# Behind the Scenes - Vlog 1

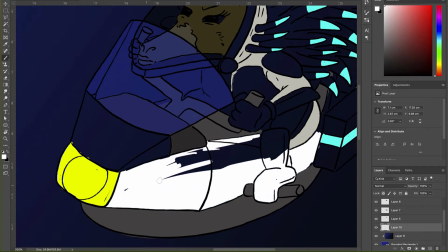Now, obviously, this is mitigated by
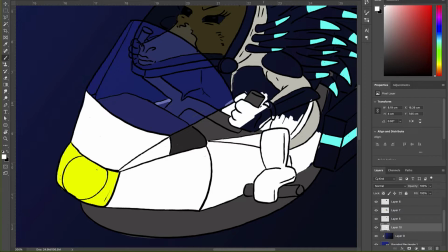Chrono GPS, and Chrono GPS can track the bike not only in geographic location but also in time.
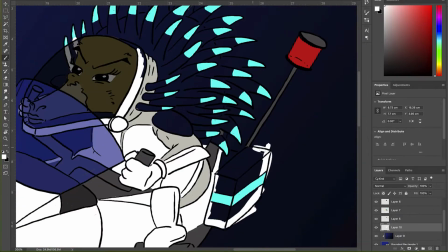Alright, so in this scene that we're drawing, Edna is in hot pursuit of Tyron.
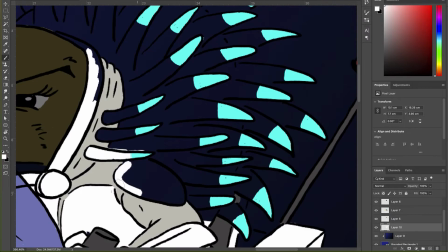She's busted him in the past and he is trying to escape the planet, and she is in hot pursuit after him to bring him down once and for all.
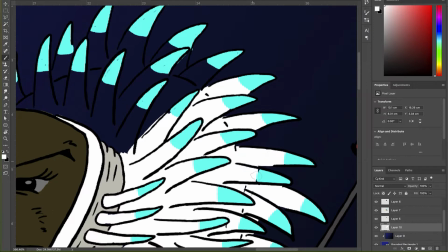Now, the problem with designing a time spacesuit like this is the fact that
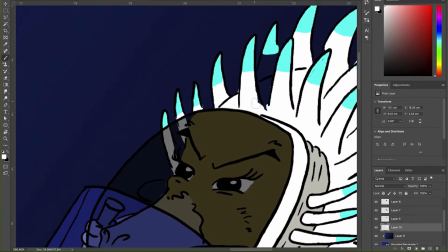I needed to have a color that would stand out against the dark blue black of space,
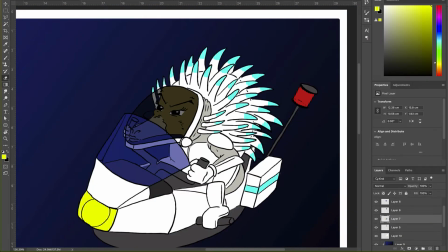and so I decided to go with a classic white but with a twist of the neon spikes at the end.
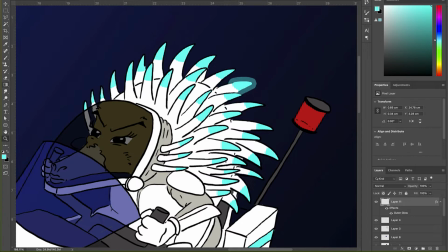White's pretty hard when you've got a white bike and a white suit, because it's like, well, where does the bike begin and the suit end?
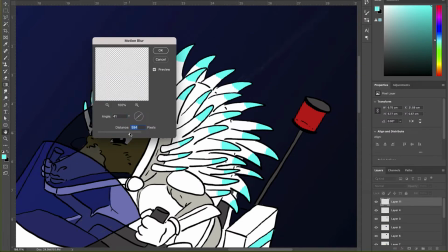Like, visually, how can I help the viewer form a distinction between the two?
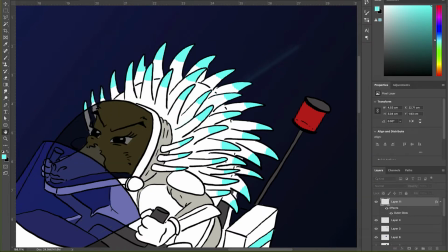However, making the armor plated with like a dark grey sort of
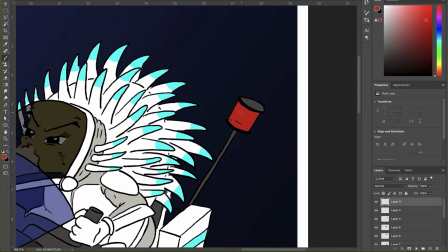Kevlar underskin definitely helps break up the pattern a little bit. However, again, I also wanted to create, because this is like a police force, I wanted to create like a unified design.
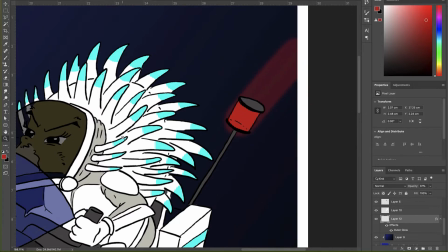So the fact that a white bike and a white suit may be hard to work around, it does create like, this is a corporate,
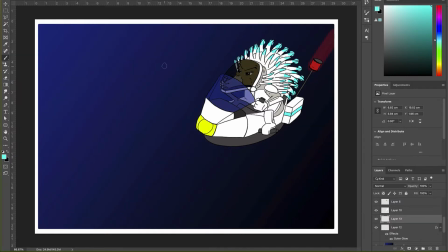government recognized suit and vehicle that would, definitely pop against space.
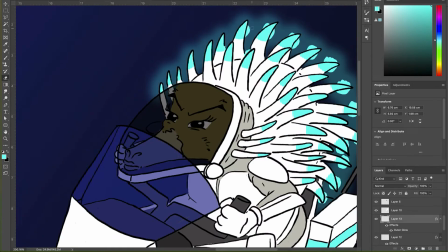So anybody who saw Edna coming would know exactly who she was.
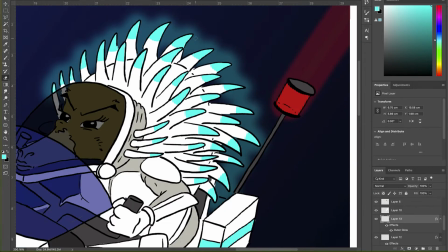And what I'm doing now is I'm just toying with some glow effects on the spikes, because I really like,
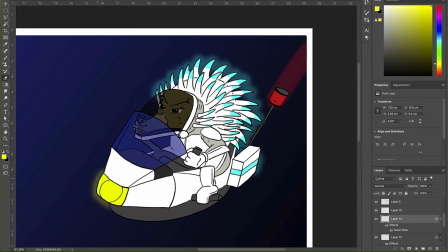if anyone's seen the anime movie Akira, there's the amazing opening scene where the motorbikes are driving through Tokyo at night, and that the brake lights are leaving this trail behind them.
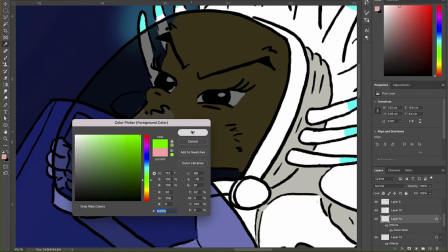And I had that in my mind when I was doing this, so I didn't want to create like the trail on all the spikes.
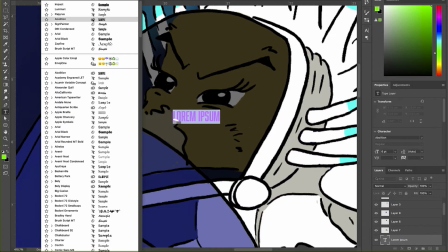That would look a bit too much,
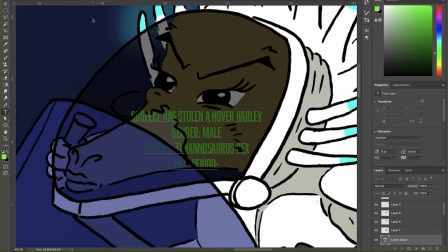but I thought if I give the spikes this sort of glowing effect with the headlights and then the tail light trailing behind, I thought that looked pretty cool. And what I'm doing is I'm also making the inside of her helmet
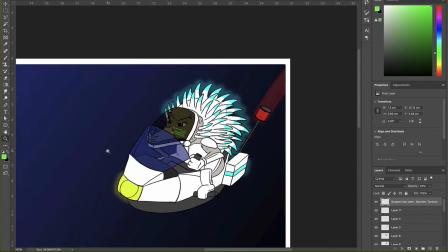like basically like a tablet or like a pop-up screen. So she's got Tyron's details here, his perp details that is being read up on the inside of her shield, so that it's all being relayed back to the STCPD system.
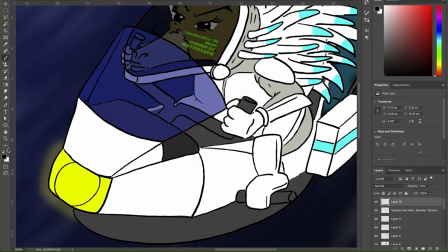And a good way just to show a bike chase or any character at speed is just to add like a motion blur to the background.
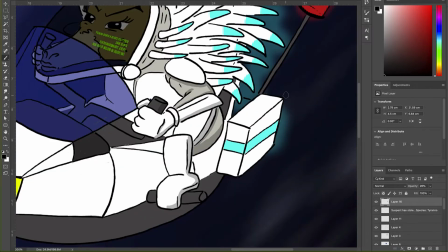So all the stars in the background used with the spatter gun, I then just put a very faint motion blur on just to help create the illusion of speed.
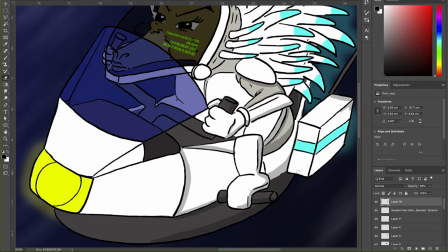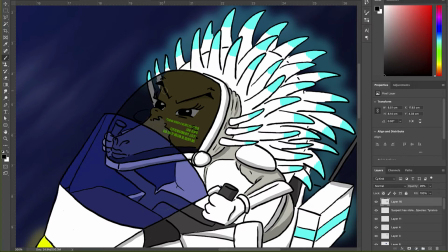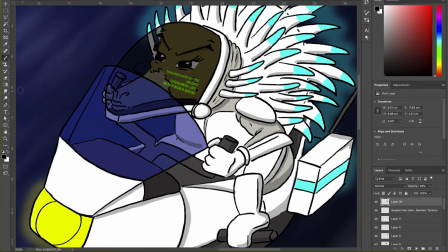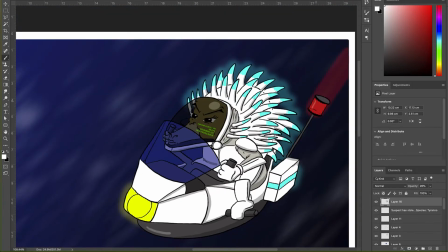And now that I've added the basic highlights and shading, because she's got a lot of glowing elements on there, I wanted to keep the shading to a minimum,
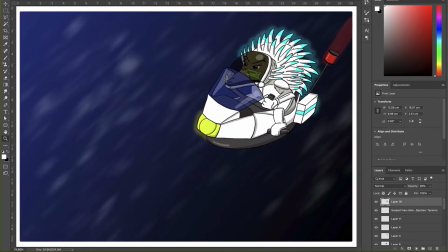just enough to show that this is a slick,
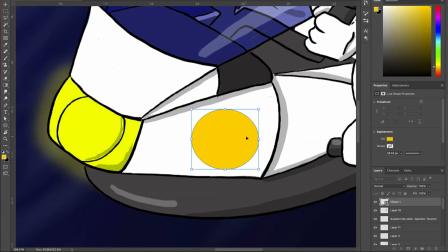gleaming kind of surface, like a fiberglass suit and fiberglass bike.
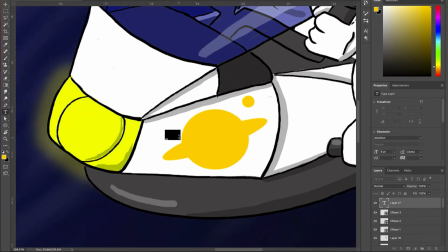And now I'm adding the STCPD's logo just to show it's an intergalactic agency, but still with the classic gold of like a policeman's badge on there.
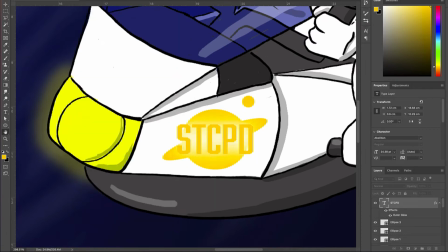So STCPD, which is the Space-Time Continuum Police Department, stopping crime anywhere, anywhen. Oh my god, okay, write that down. I need to write that down. That's perfect. Anywhere, anywhen. Love it.
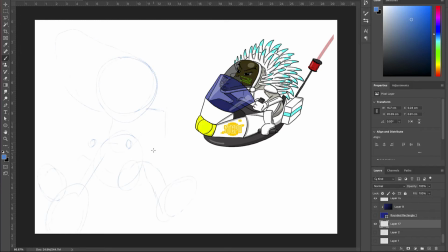Alright, now that Edna's design is basically done, we're gonna design Tyron, the criminal that she's pursuing. First, I mean, initially I just wanted to stick with designing Edna, but I thought the piece was a bit empty just with her herself, so I thought it would show a bit more,
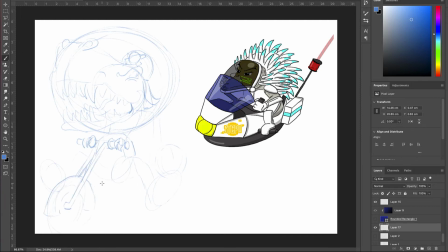it would give a lot more atmosphere and just enjoyment to the piece if I actually showed her in action chasing a criminal down. Now with Tyron, he's basically on a very loosely based Harley.
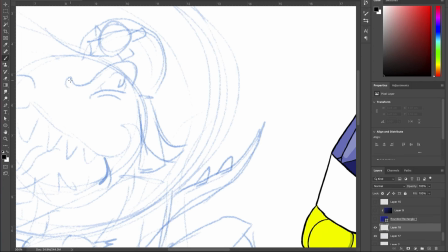I say very loosely based.
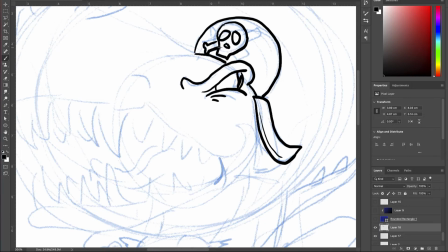Now, I'm not the best designer of vehicles and motorbikes, so the Edna's police bike, I think, has gone pretty well.
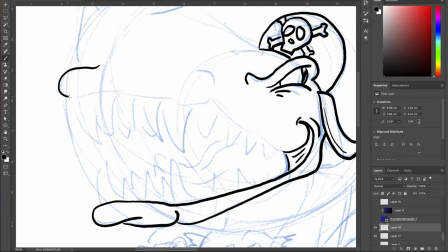I use a lot of reference imagery just to get that right.
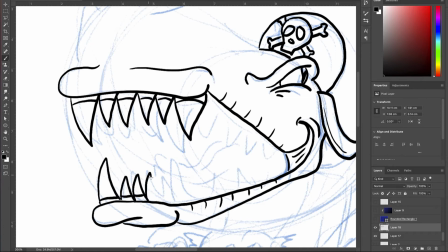But because of Tyron's anatomy with his tiny arms and his massive legs, I had to make some adjustments.
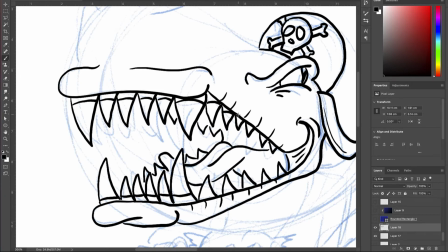Not entirely sure if it worked, but definitely a good first attempt.
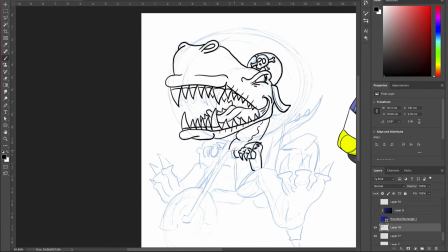And I've added like a classic biker's helmet on top of it to show he's a bad boy. Don't mess with him, he's gonna mess you up. And instead of wheels, we're gonna have like energy discs, like, it's got plasma wheels,
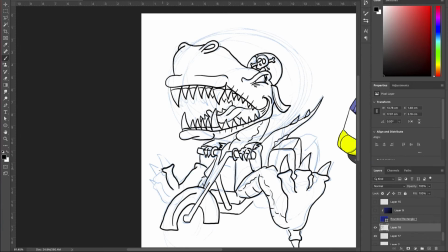which I thought would leave a good contrast to the gentle glowing effect of Edna's bike.
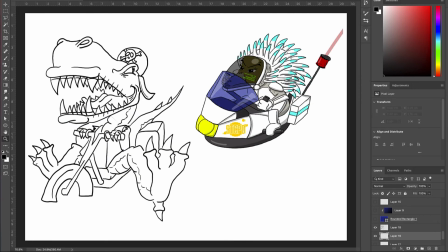We're gonna have like this sort of glowing flame coming from the wheels, very Ghost Rider-ish.